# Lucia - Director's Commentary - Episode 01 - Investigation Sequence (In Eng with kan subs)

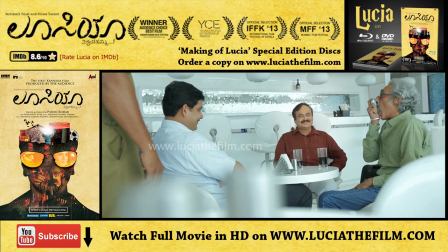And
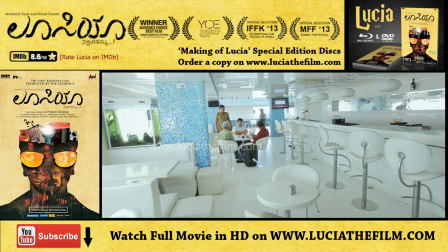so nothing much about the scene. It was communicating or giving more hints as to where the film is going.
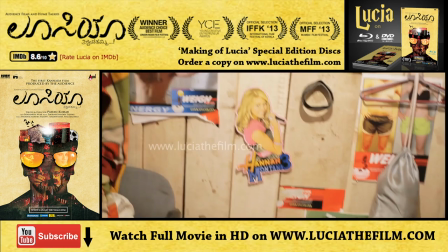In this particular pan shot, do observe what you see as the shot ends.
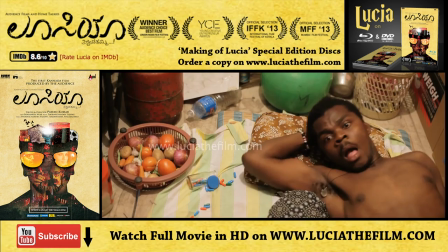Right next to him, you will see Lucia Pills, which was sort of a small hint for repeat viewers to see if the whole film is his dream.
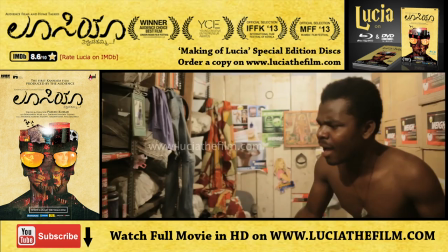You know, it could be. The whole film could be Prashant's dream. Prashant, the guy you're seeing there.
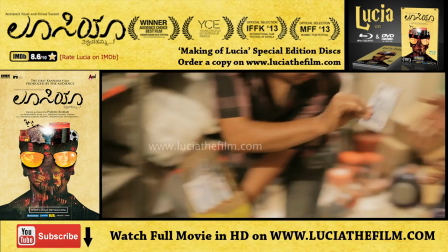And that's Purna Chandra. He's from Mysore, and I think this is his first feature film as an actor as well.
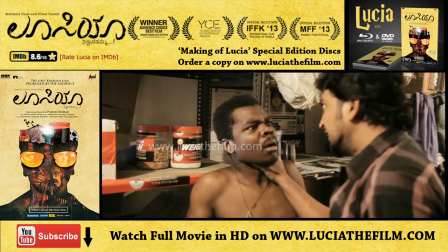And this entire set was put in a factory, and I think our art department did a great job in doing this.
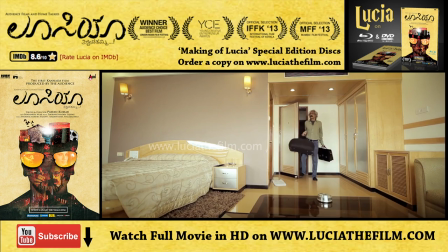I really hate that bulb shaking over there. We didn't know how to erase that or solve that.
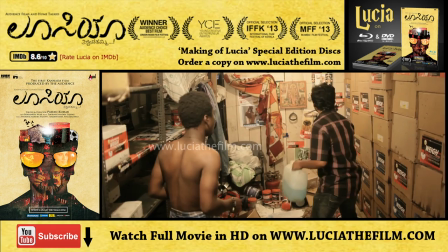Generally, when I wrote the script in the beginning, no one was supportive of these scenes. They felt that it confuses the audience.
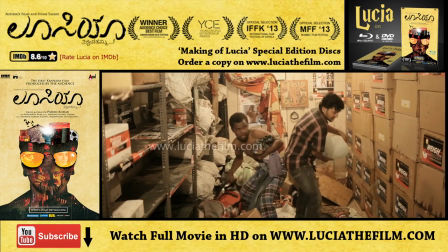It makes them wonder where is it all going, because you see the protagonist is missing in all of these scenes.
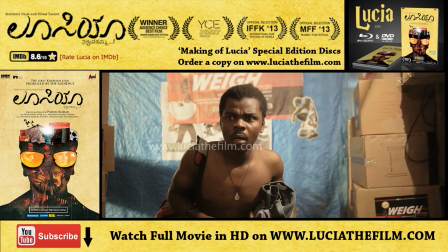But I always felt that if the film had to have the thriller aspect to it, then at the beginning it should leave the audience with a lot of questions.
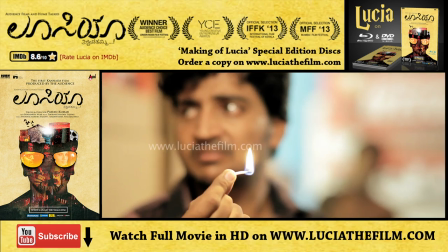And that's how these scenes were made. According to my original script, the place had to be burned down, but as you know,
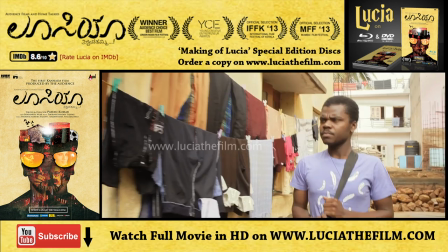we didn't have the budgets to burn down that place, so we just cut it at the point when he was holding the fire.
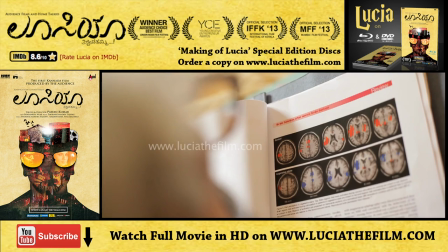This is something that I would say, this kind of a cut pattern, are these both the events happening at the same time?
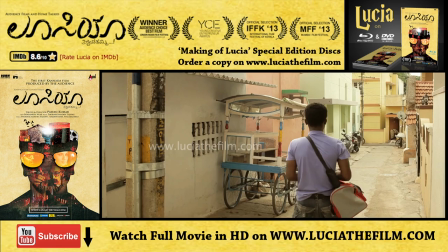I don't think so. This guy is on his own looking at the files, and this guy is on his own, you know, trying to elope so that he is not caught.
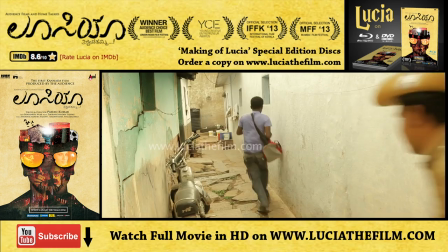And the way it's cut, it makes you feel as though these incidents are happening parallelly. And yes, I mean, that's the general,
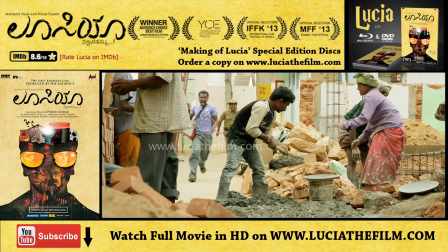generally how filmmaking has taught us over years, that a parallel cut means two parallel events happening at the same time.
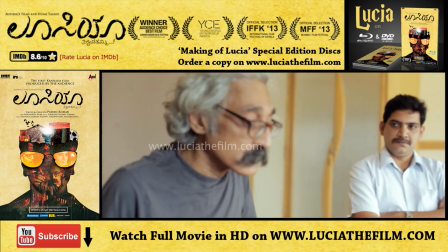But I learned from Christopher Nolan's films, wherein he cuts different events happening at different times together, and it still communicates pretty well.
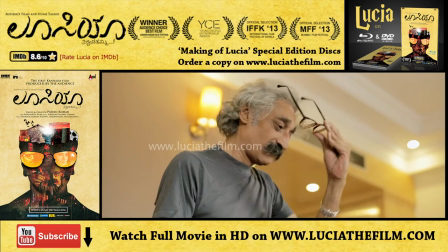So I would say a cut like this I learned from his movies,
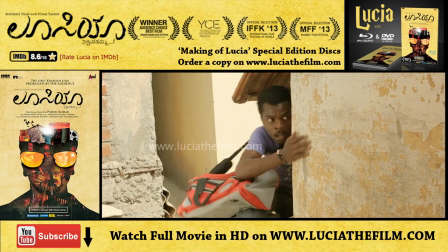and I always wanted to see how it works when you cut two different events happening at two different times,
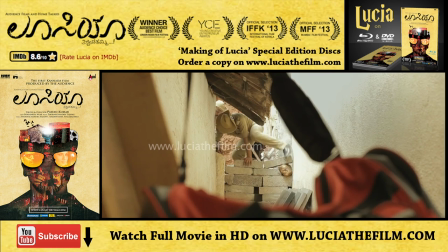and yet they culminate to say the same thing.
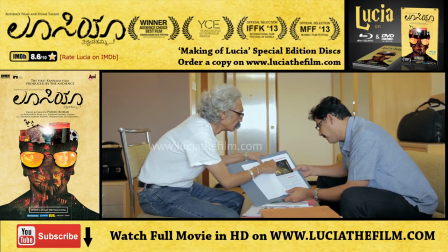And we shot this all in a day, the whole chase sequence, and there's absolutely no set, no unit.
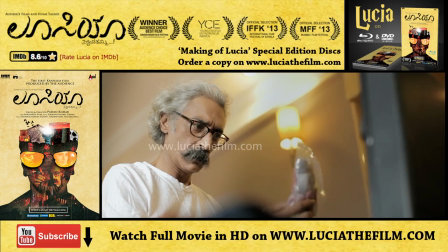It was just these actors and a couple of lenses in camera, and we shot the whole thing and put it together on the editing table.
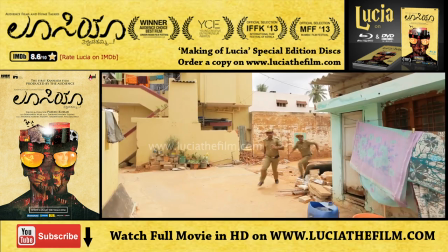And I think it came out pretty nice. Everything that you're seeing there as the sets was not sets, they're all real locations.
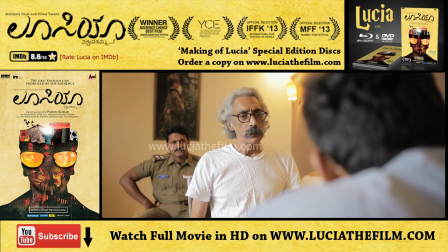And this is the first clue in the film which gives away the ending. When you see it the second time, you will understand what it means, actually.
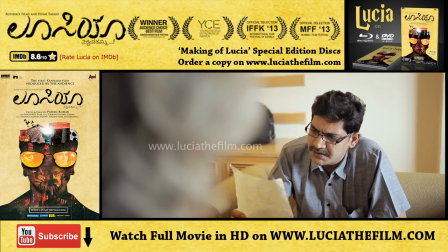And you will probably appreciate why the scene was actually kept like this, wherein what they're speaking is you know, told to the audience.
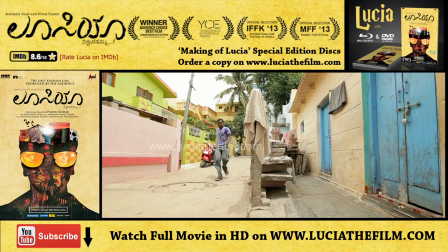Otherwise, it's all over music. That was my first clue to the audience, saying that, look, I've actually revealed the ending to you.
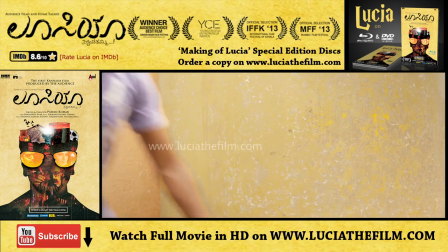The chase sequence, and I think this is a small build-up towards the pill, because we titled the film as Lucia,
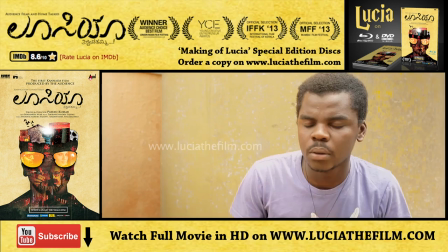so which meant that, you know, Lucia, the pill, had to have a strong presence in the whole film,
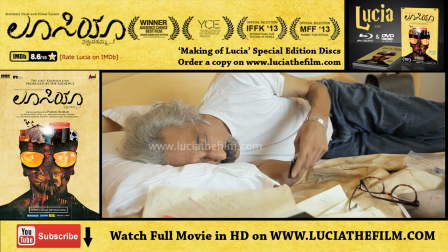and the way it's brought out to the audience.
Hello.
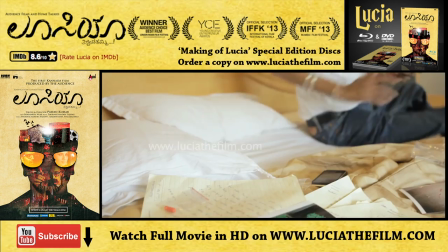The next sequence is particularly interesting for me, the whole fight sequence that's coming over now.
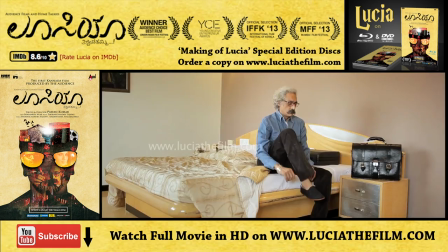There was no fight coordinator, there was absolutely nothing. We just used the GoPro again.
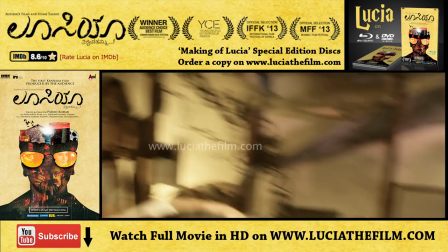The GoPro was tied up to the actor's head. We repeated the whole sequence twice.
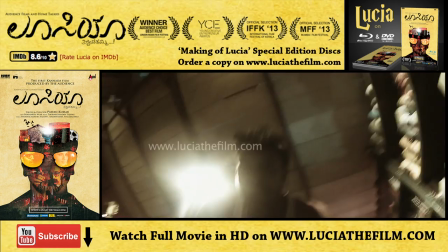So once the GoPro was tied on the cop's head, and the second time it was tied on the and Ravi's, this guy's head.
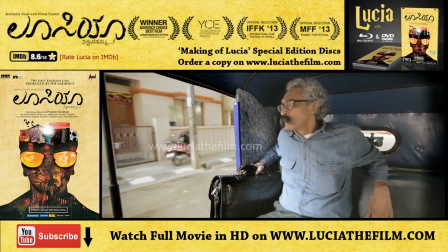So we asked them to repeat the same action, and all of us went out of the room.
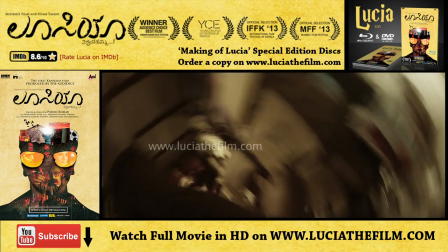So they would hit each other for about 5 minutes, and they repeated the same process.
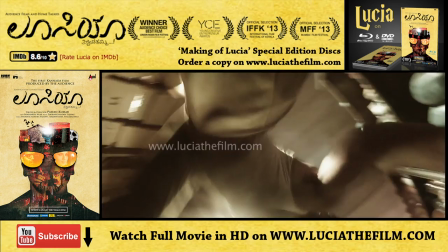He would bring in the chair. So if you see, when it cuts in, it looks like it happened together, but it's two different takes.
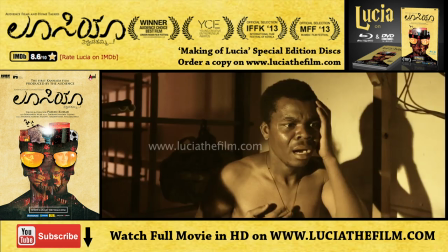And after 5 minutes, we all would be standing outside, and we could hear Purnachandra, the Ravi character, shouting and howling.
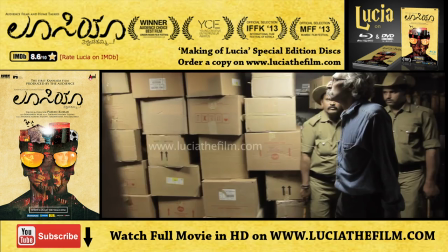And once it ends, we would go inside and we would look at the whole shot. This is actually shot in a factory.
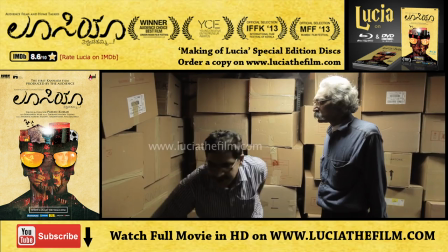It's a pipe factory that we used to shoot the sequence.
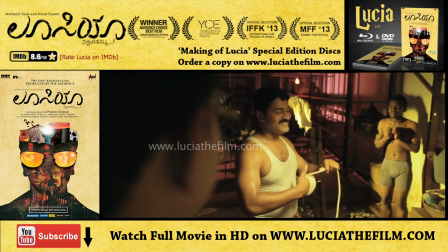We used everything that they had and created this very abstract place,
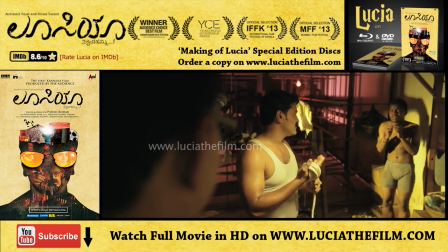or an underground kind of place where cops would probably, you know, hide and beat up people and investigate.
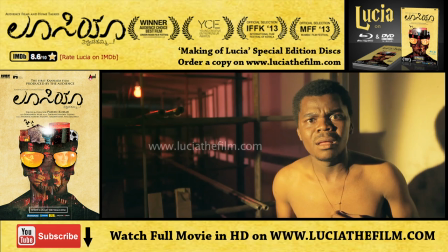I really like the way this was lit. Like that red light that Siddharth put over there, and I think it gave a nice depth to the whole sequence.
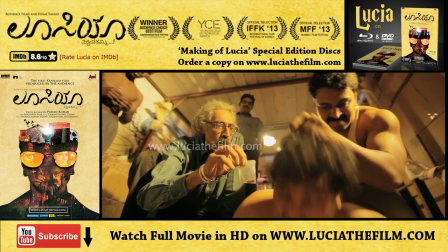And it also makes you, I love this shot because it kind of involves all the four characters at a low angle point of view.
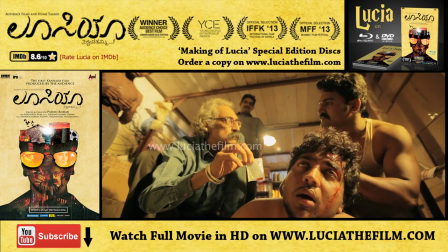I think this is my favorite, actually, one of my favorite shots, which defines Lucia as a film, or the kind of genre it was trying to be.
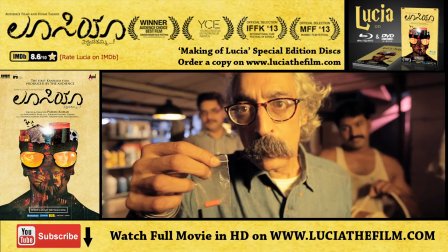Ido tumba soft sir en bekadru maatadutte. Hey, item!
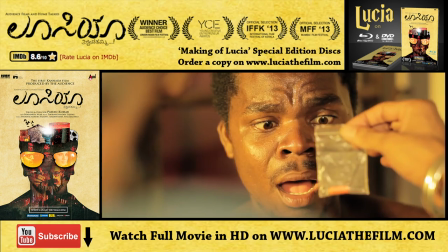Madartya Henge! Yenido? Yena? Lucia!
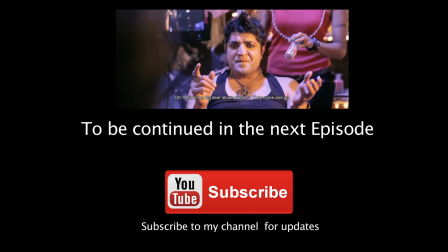Because life nani perkpo. Ayo, kansu batta wo itawa adralini tu wasto.
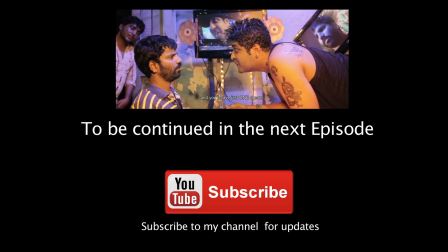Hey, pekru munda de. Naan kod austi tagandre, one day kansu mega serial tara patane irta de gotata. Harikatana druperli, mega serial druperli, nidde one bandre sakkanana. Dina ratri malgavat nale, idnantaga. ಬೇದಿ ಕುಳಿಗೆ ಇದ್ದಂಗದೆ ಏನಣ್ಣ ಇದ್ರ ಹೆಸರು